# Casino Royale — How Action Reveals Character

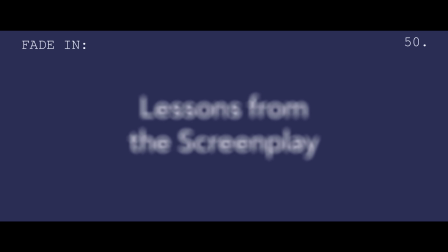Hi, I'm Michael. This is Lessons from the Screenplay.
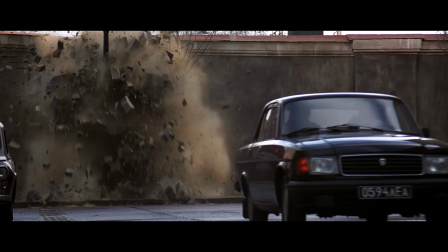Anyone that has seen a James Bond movie understands how action scenes provide cinematic spectacle.
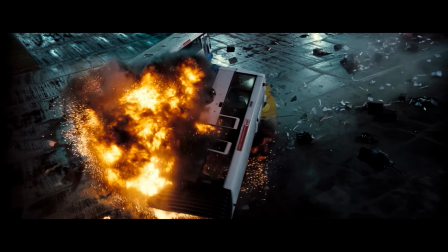Some bang pow here, some boom boom there, and you've got yourself something cool to look at and listen to.
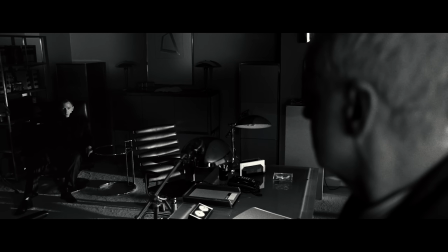But what might be less obvious are the ways in which action sequences also reveal character.
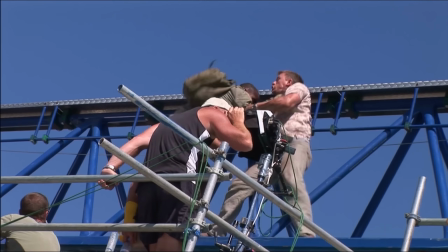According to Robert Wade, one of the writers of Casino Royale,
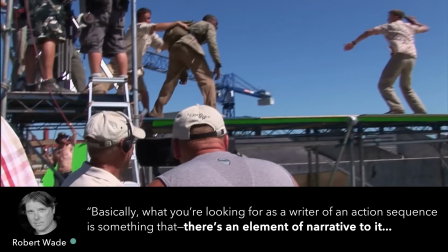basically what you're looking for as a writer of an action sequence is something that there's an element of narrative to it,
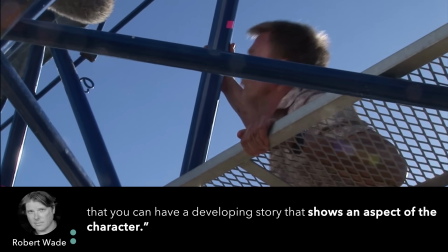that you can have a developing story that shows an aspect of the character.
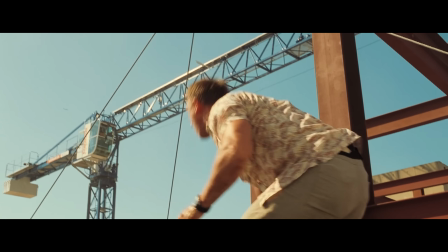An action scene, just like any other scene, should help expose a character's true self.
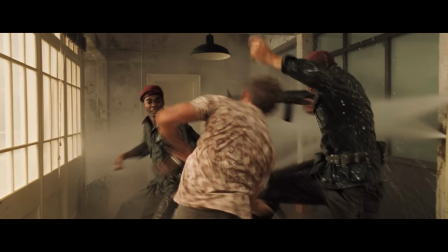But in the case of Casino Royale, the opening action sequence needed to do even more than that.
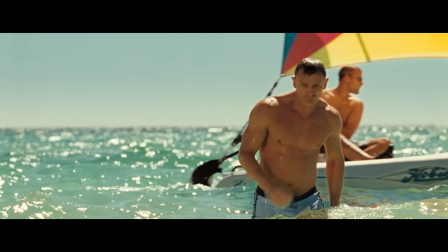It needed to introduce the world to a whole new James Bond.
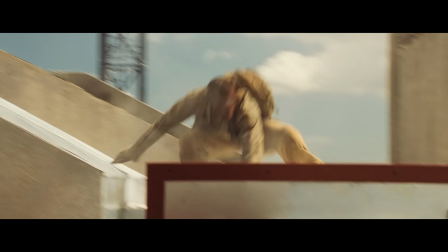So today, I want to dissect the film's free-running chase sequence to see how it uses action to develop the characters,
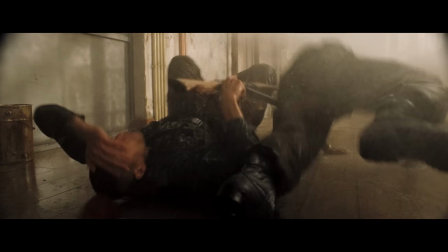to examine how it forces the protagonist to make choices which reveal his key characteristics,
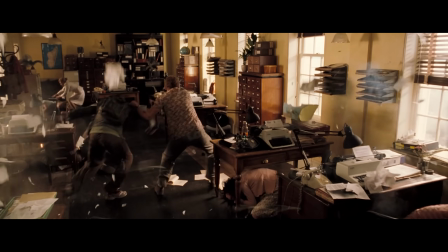and to demonstrate how its underlying structure brings Bond's deepest flaw to the surface.
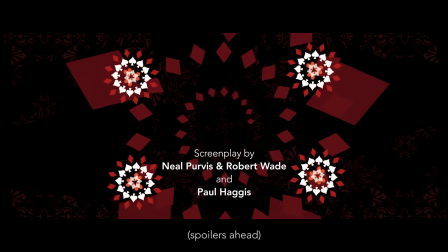Let's take a look at Casino Royale.
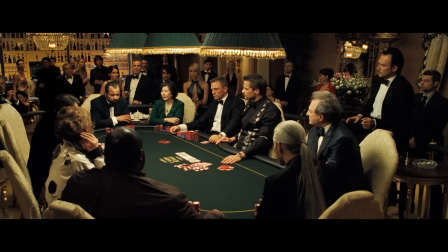In Casino Royale, unlike in most other 007 movies, James Bond is propelled through a complete character arc.
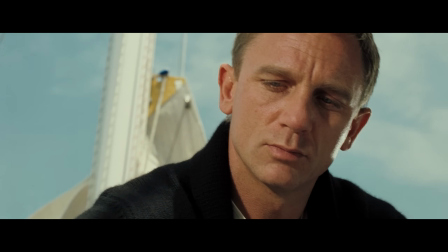By the end of the film, Bond overcomes his flaws and is one step closer to becoming the agent he needs to be.
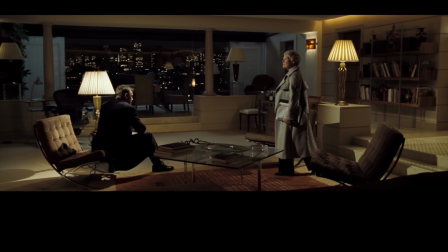So what exactly are those flaws?
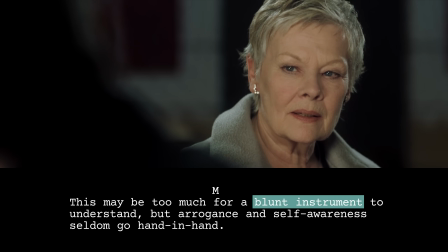This may be too much for a blunt instrument to understand, but arrogance and self-awareness seldom go hand in hand.
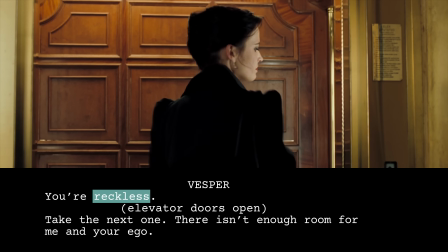You're reckless. Take the next one. There isn't enough room for me and your ego.
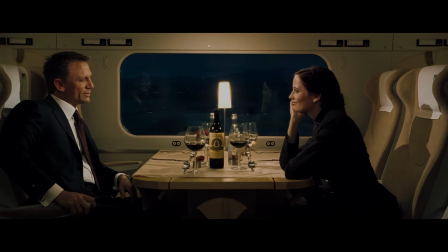As M and Vesper point out early on, Bond begins this film as a blunt instrument,
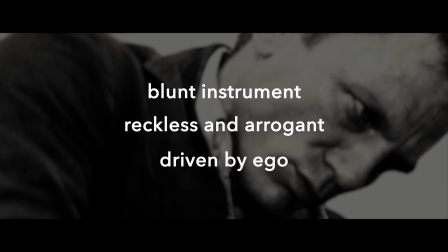reckless and arrogant, driven by his ego. But the writers don't convey these flaws only through dialogue.
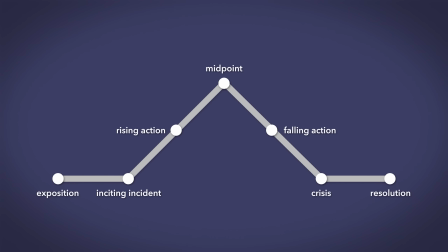The first action sequence functions like a story in miniature, following a 3-act structure that forces the central character to a crisis.
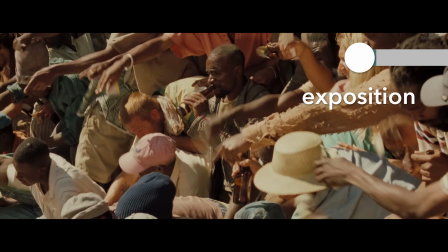The first act begins with some quick exposition. Bond and another agent, Carter, are looking for someone.
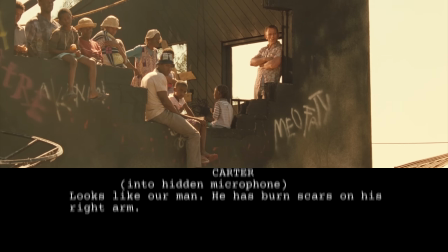Looks like our man. Burn scars on his face. I wonder if bomb makers are insured for things like that.
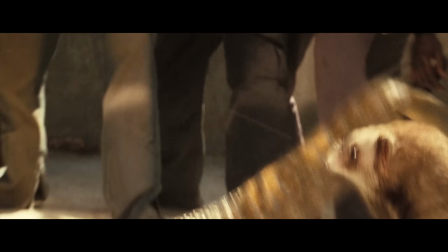Immediately, we understand that they're trying to catch a bomb maker.
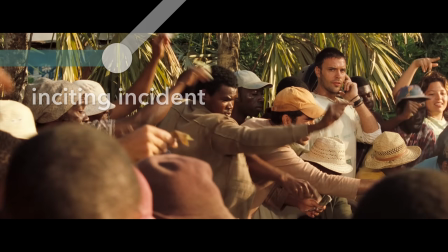But the inciting incident of the sequence comes as their cover is blown by Carter's inexperience.
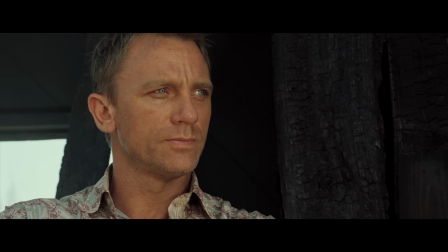Stop touching your ear. Sorry? Put your hand down!
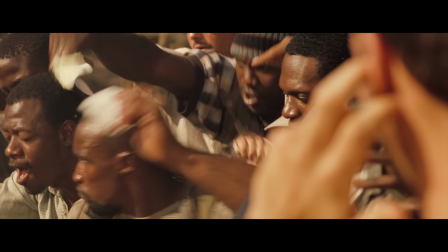As the bomb maker, Malaka, starts to run, we get the final and most critical piece of exposition.
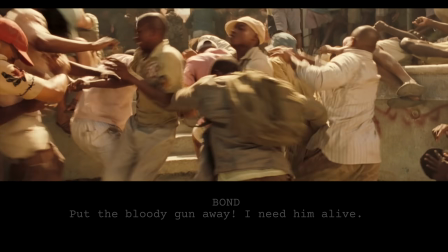Holster the bloody weapon, Carter. I need him alive.
Bond can't just shoot Malaka, so instead, he's going to have to chase him.
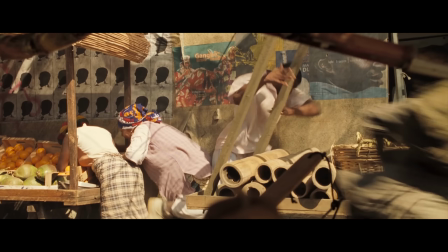As the chase begins, the character's abilities are revealed through comparison.
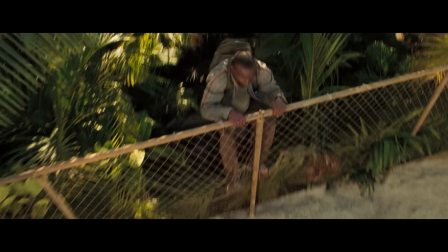Malaka appears to be a master of free-running, while Bond struggles to keep up.
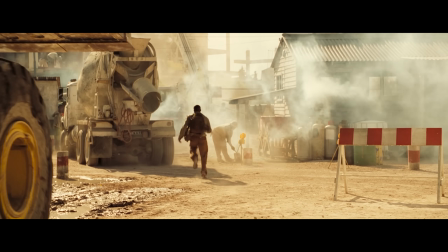So Bond can keep chasing him on foot, or he can improvise.
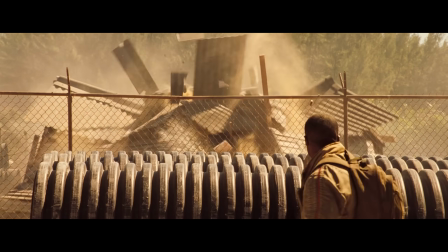This is the first major character-revealing choice in the sequence.
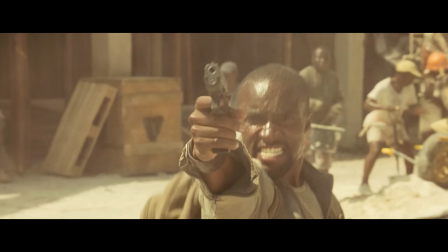It shows us a Bond who is resourceful, fearless, and ultimately, a blunt instrument.
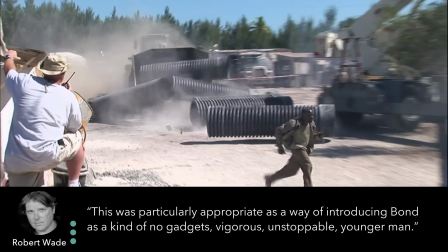This was particularly appropriate as a way of introducing Bond as a kind of no gadgets,
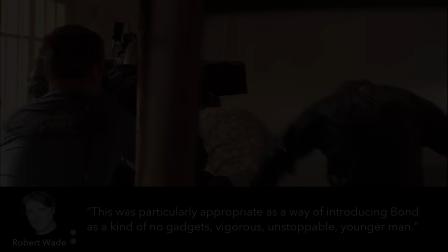vigorous, unstoppable younger man. The stage has been set for an exciting chase sequence.
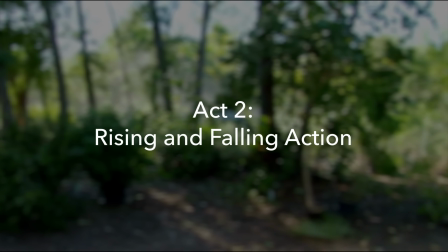Now it's time for Act 2, rising and falling action.
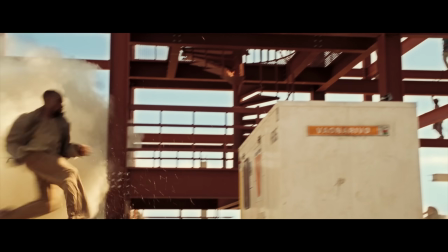In Act 2, the screenwriters raise the stakes. In story structure, this is referred to as rising action, which, in this sequence,
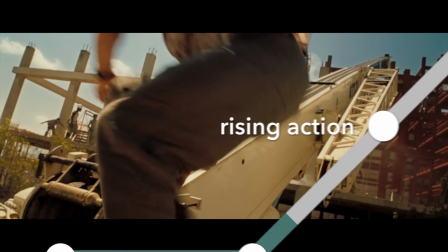literally involves the characters increasing their distance from the ground as they climb higher and higher through the construction zone.
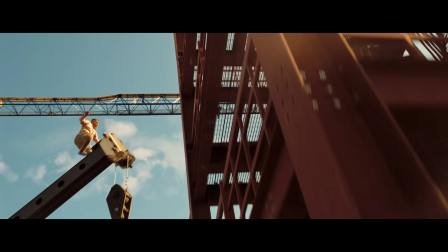This is a simple but effective technique. If Bond made a wrong move on the ground, the bomber would get away.
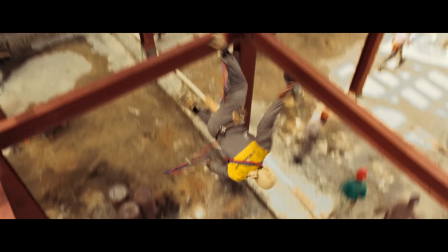But if he makes a wrong move here, the consequences could be much worse.